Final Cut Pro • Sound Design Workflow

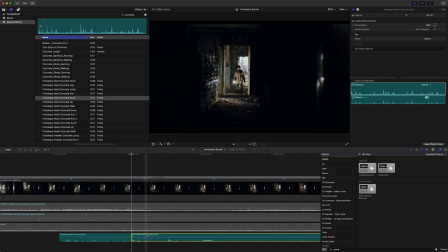And then we can click that and we can adjust it by a few frames. And that's a good sound effect because he's like placing his weight on there. So we'll just keep slicing this up, and
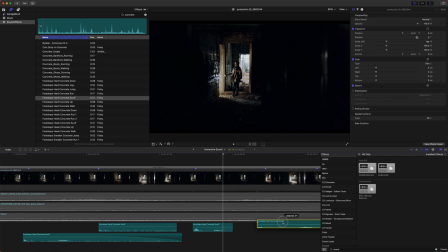this process can take a long time, but it's worth it in the end. It's going to add so much depth to your scene if you take the time to do stuff like this.
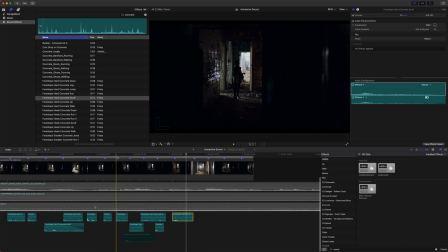We've got a few more, but the sound effect doesn't quite lead out, so it's really simple to just copy a few of these, and we will duplicate them over here.
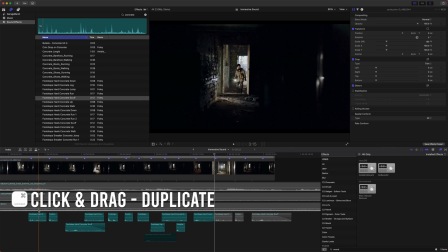I did Option, click and drag, and that'll duplicate. And they are disabled because we are soloed, so let's go ahead and we'll just reselect those.
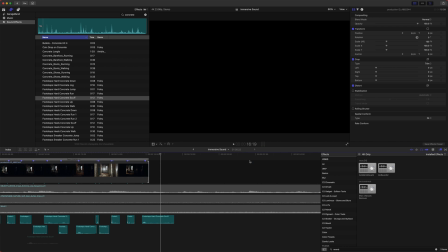Option S to solo. Perfect. Okay, so we've got all of our bass footsteps happening. And let's go ahead and select all these. Bring this over, Command B, and that'll cut all of them.
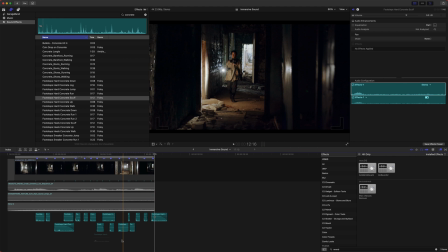And we can delete that just to end it right there. And we can delete that other footstep. Okay, so now if I play this,
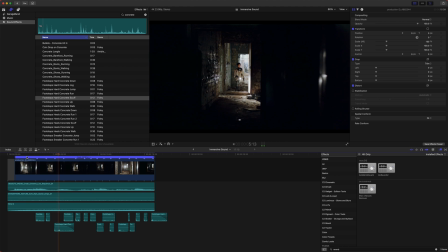we're getting some footsteps, but they sound pretty out of place.
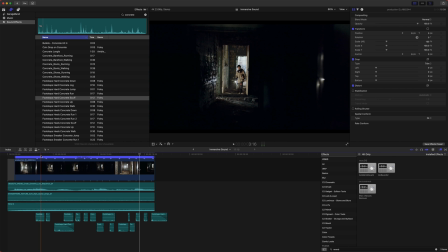And so we got to work with both getting a little bit more grit and weight to his steps,
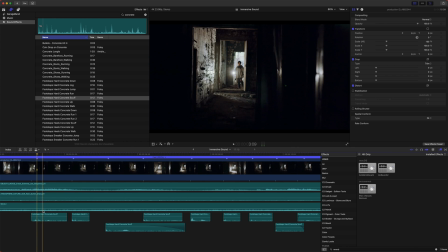and then we'll add in some reverb to really place it in this location.
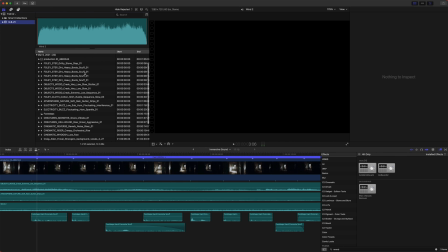So the next sound effect that I got was, I believe, this folly step on the gritty stone.
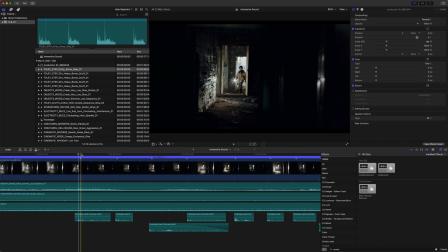And I like this one a lot because it's got a lot of weight, but I think most of the weight of his steps is happening in those first few steps. So we don't want this on every single step, but just some of those moments where he really places a lot of weight on his leg.
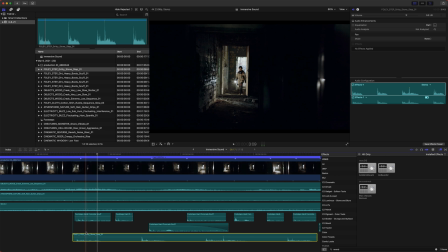Let's go ahead and just see how that sounds. And I will actually disable these. Select them all, push V. That'll disable them.
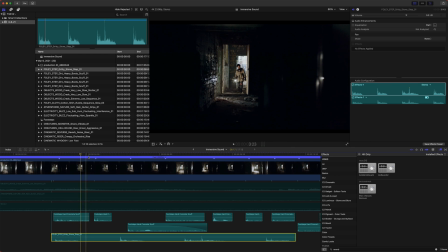That first step doesn't actually have very much weight to it, so let's wait till the second step, maybe right in there. Yeah, and he puts a lot of weight on that leg. Perfect. And let's see if he's got another heavy step coming up here.
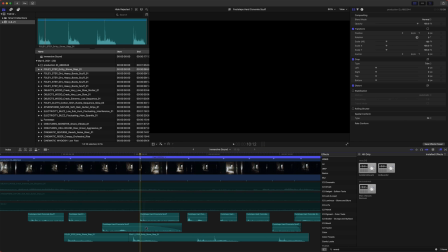He does put a lot of weight on that leg because he's stepping over the step.
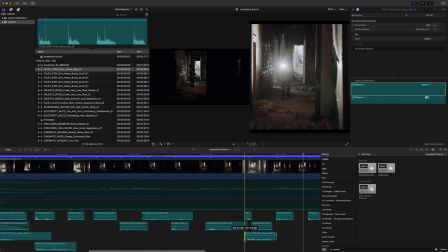So let's go ahead and perfect. So we've got some weight to his stepping.
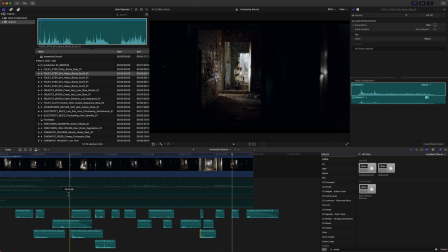And let's go ahead and add in a few more scuffs in areas where it looks like his foot is kind of sliding on the ground. And we can turn that down a little bit. That one might be a little bit too intense.
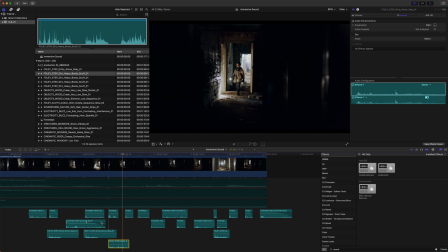Let's turn that audio down.
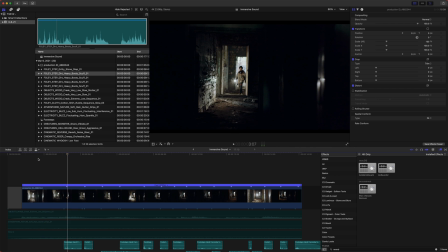I think, especially when like you take your first step, you're unsure, so you have your foot there and you're gonna slide on it.
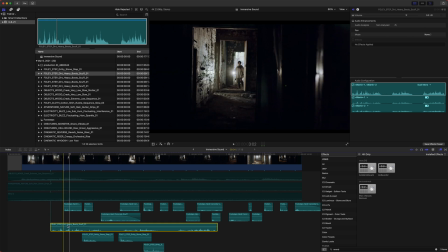So let's get one in there. Perfect. We can get rid of that. Maybe fade that out just to clean up some of the audio. And this one, I think right in here is gonna have a little bit more gravel and grit to it.
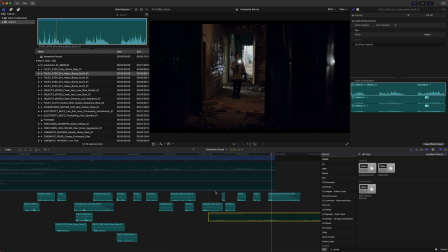I think some of these are coming in a little bit late too. So let's go ahead and move that back a frame or so, just to make it really plant when his foot is planting.
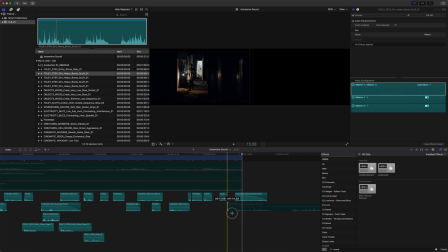Oh, there's a great moment where he really slides his foot. So let's go ahead and put in some audio there. Even slide it a little earlier. Great.